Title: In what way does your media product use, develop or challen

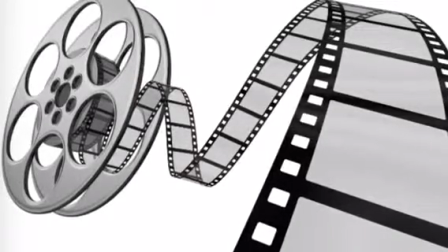(0:00)
In what ways does your media product use, develop, or challenge forms and conventions of real media products?
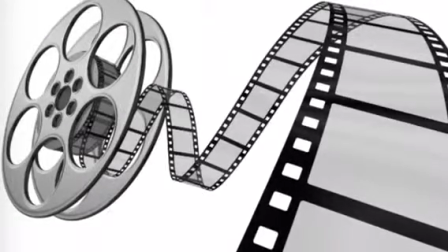(0:06)
When researching the codes and conventions of horror films, I researched the different horror trailers,
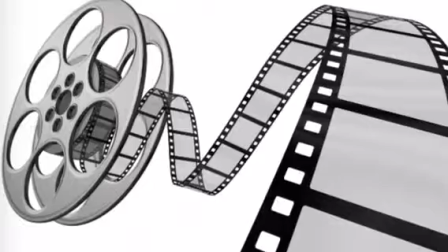(0:11)
films, and scenes to get an understanding of what is used and portrayed in horror films. I watched many different horror films to figure out things that were commonly used so that Karina and I could
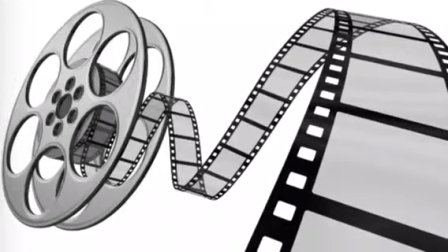(0:20)
create a horror trailer that followed the codes and conventions but also subverted some stereotypes.
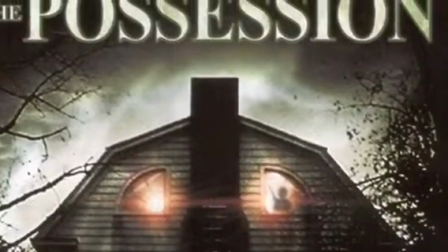(0:26)
When watching the different films from the genre, I came to the conclusion that many horror films included a haunted house with a family moving in,
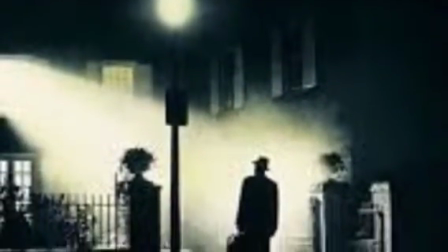(0:33)
a religious context, or a child as a villain-driven storyline.
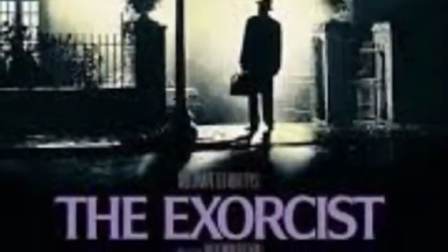(0:38)
Karina and I then decided we wanted to use codes and conventions of horror films in our trailer,
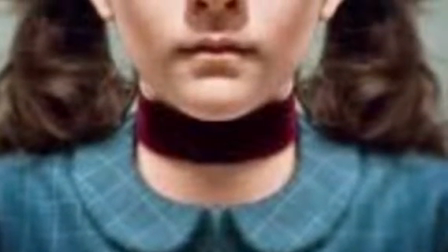(0:43)
but create a storyline that had not been used before, as horrors are often repetitive.
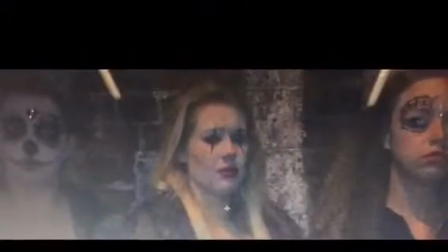(0:49)
Therefore, we came up with ideas we wanted to challenge the typical horror storylines,
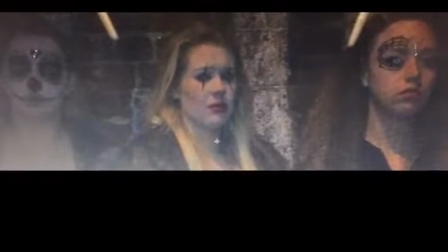(0:53)
so we thought to base the film around teenagers and have a teenager who is out to get her friends. We also wanted to make the storyline somewhat realistic, but obviously more dramatic.
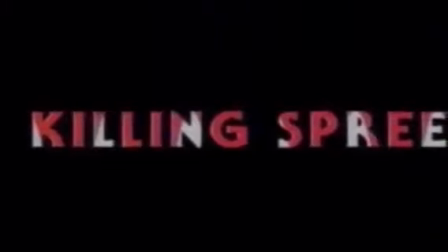(1:03)
We thought about things that could make a teenager have a killing spree of her friends.
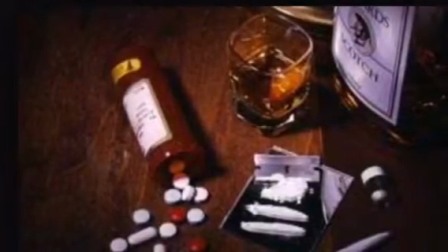(1:07)
We then thought about the effects of alcohol and drugs.
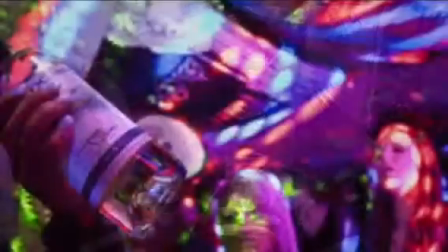(1:10)
As the stereotype of teenagers can often be that they are experimental with different substances, we decided to go along with the idea of drugs.
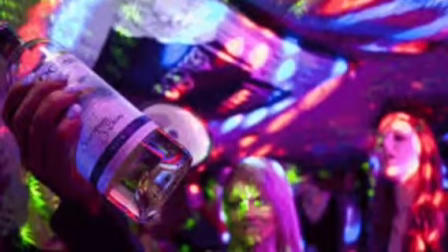(1:17)
This again subverts typical horror storylines, as party and drugs are never used as a main plot base.
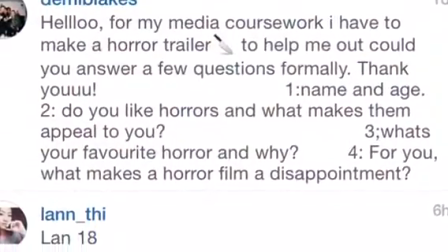(1:24)
When we asked our target audience what they did not like about horror films,
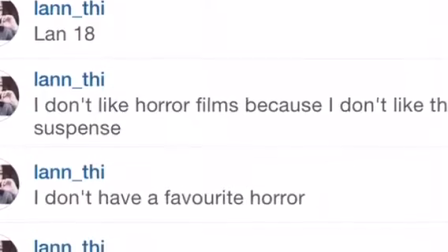(1:27)
many of them responded with the storylines are too repetitive and a fresh and up-to-date plot would interest them.
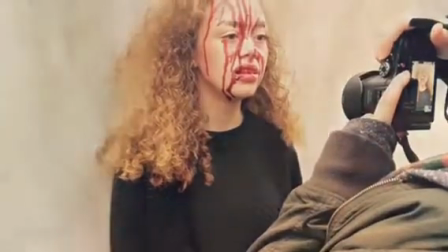(1:33)
This is why we decided to challenge the horror genre. However, we kept to some codes and conventions of horror films in the plot.
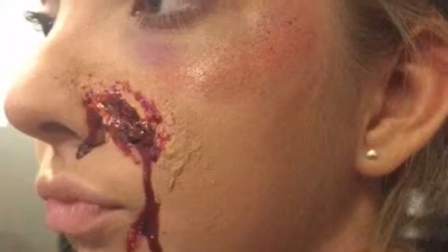(1:42)
For example, there is a killing spree as a villain-driven plot with blood and gore, but also plot twists are used to play with the viewer's minds.
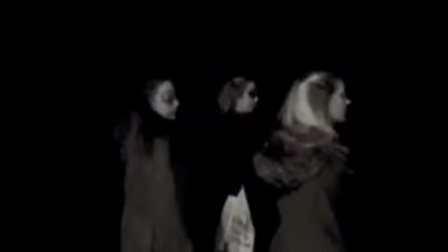(1:51)
We chose for the friends to be the killers and had three best friends as the
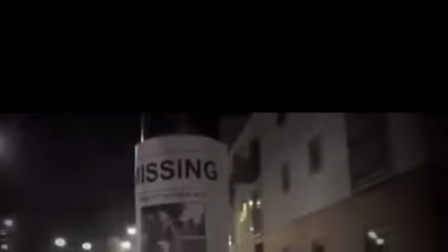(1:57)
victims, as this is unexpected. When filming, we had dark, dull, and dim lighting to create a spooky atmosphere.
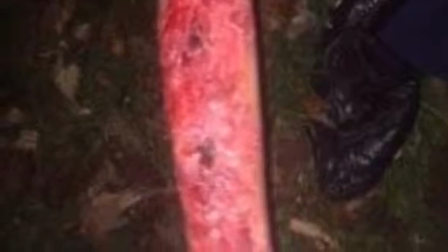(2:04)
We used special effects makeup, which included cuts, burns, blood, to make the trailer horror-like and gory.
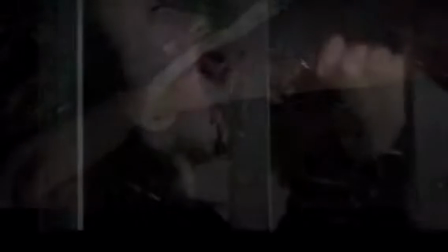(2:12)
We used props such as rope and pliers for the graphic scenes, which are commonly used in horror films.
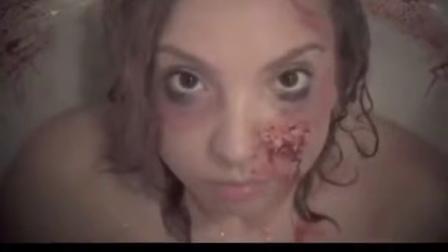(2:18)
We also chose locations carefully. We chose to do the drowning scene in a bathroom and the pliers pulling the teeth out on the stairs in the house.
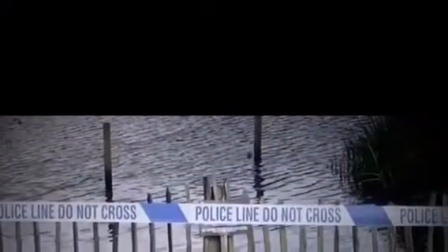(2:25)
This is because bad effects usually occur in familiar places in horror films.
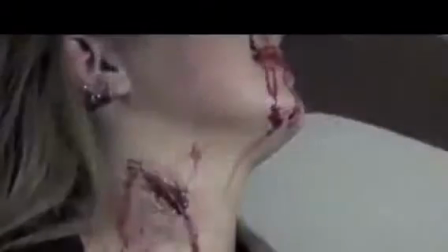(2:30)
Korea and I chose to use lots of graphic scenes in the trailer to intrigue the audience and keep them on the edge of their seats, making them want to watch on. We also made the trailer like a puzzle with all different shots modelled up, but clear enough for the audience to have a rough idea what the film was about.
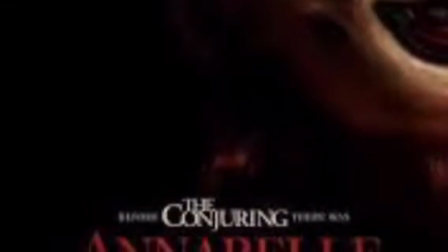(2:46)
I watched the film Annabelle, which gave me some inspiration for my own media product.
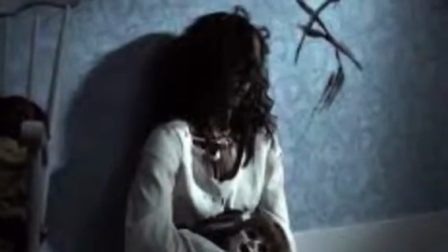(2:51)
There was a use of a motif of the letter A after the killings.
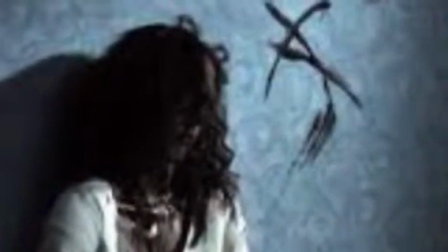(2:54)
As our film was based on the drugs, which gave a good effect or a bad effect depending on the individual circumstances,
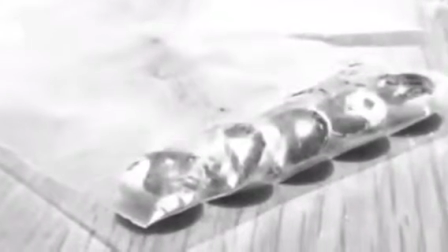(3:02)
Karina and I chose the yin-yang symbol as our motif. We then drew on pills in a black pen the yin-yang sign.
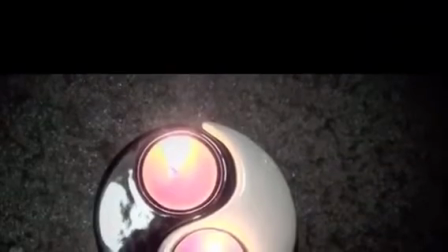(3:08)
We also used the yin-yang candle holder as a motif. The blood and gore played a major role in the making of our trailer to look like a horror film.
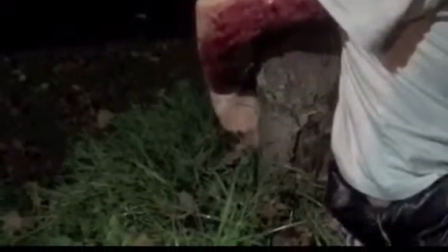(3:16)
I watched both psychological and graphic horrors to see the codes and conventions in both and how they differ.
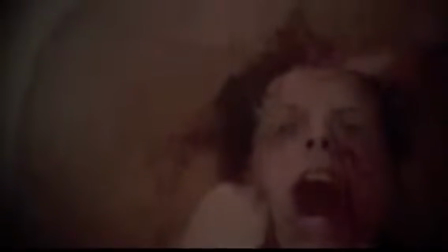(3:22)
From this, I decided that I wanted to produce a graphic horror.
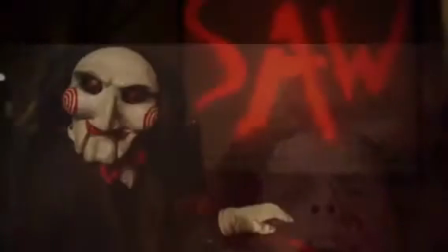(3:25)
I watched clips from Saw and got inspiration for certain parts of the makeup,
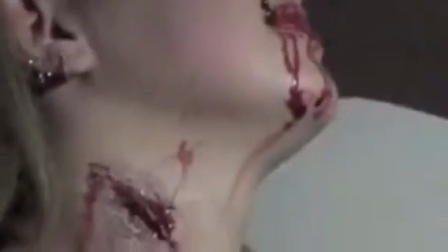(3:32)
like the mouthful of blood in the scene where the girl's teeth are being pulled out. In horror films, suspense is often created through editing and sound.
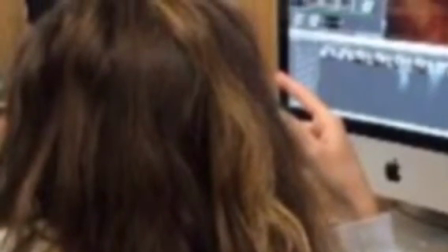(3:39)
Therefore, when we edited, we wanted to make the whole trailer have a sense of suspense and make the audience feel anxious.
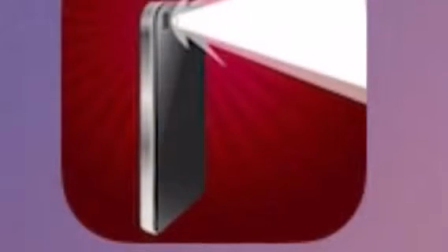(3:46)
We did this through adding effects to certain shots, such as a strobe light, and placed them evenly throughout.
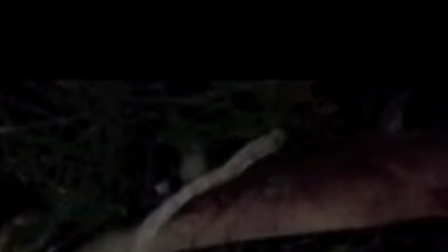(3:52)
These shots had gruesome parts, which makes the viewer feel uneasy.
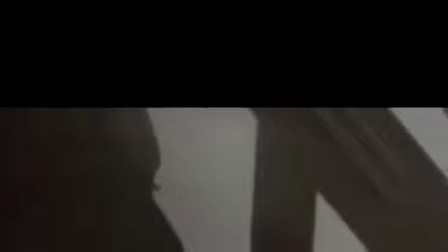(3:57)
The first shot of the trailer is quite scary, so it puts the viewer on the edge of their seat straight away.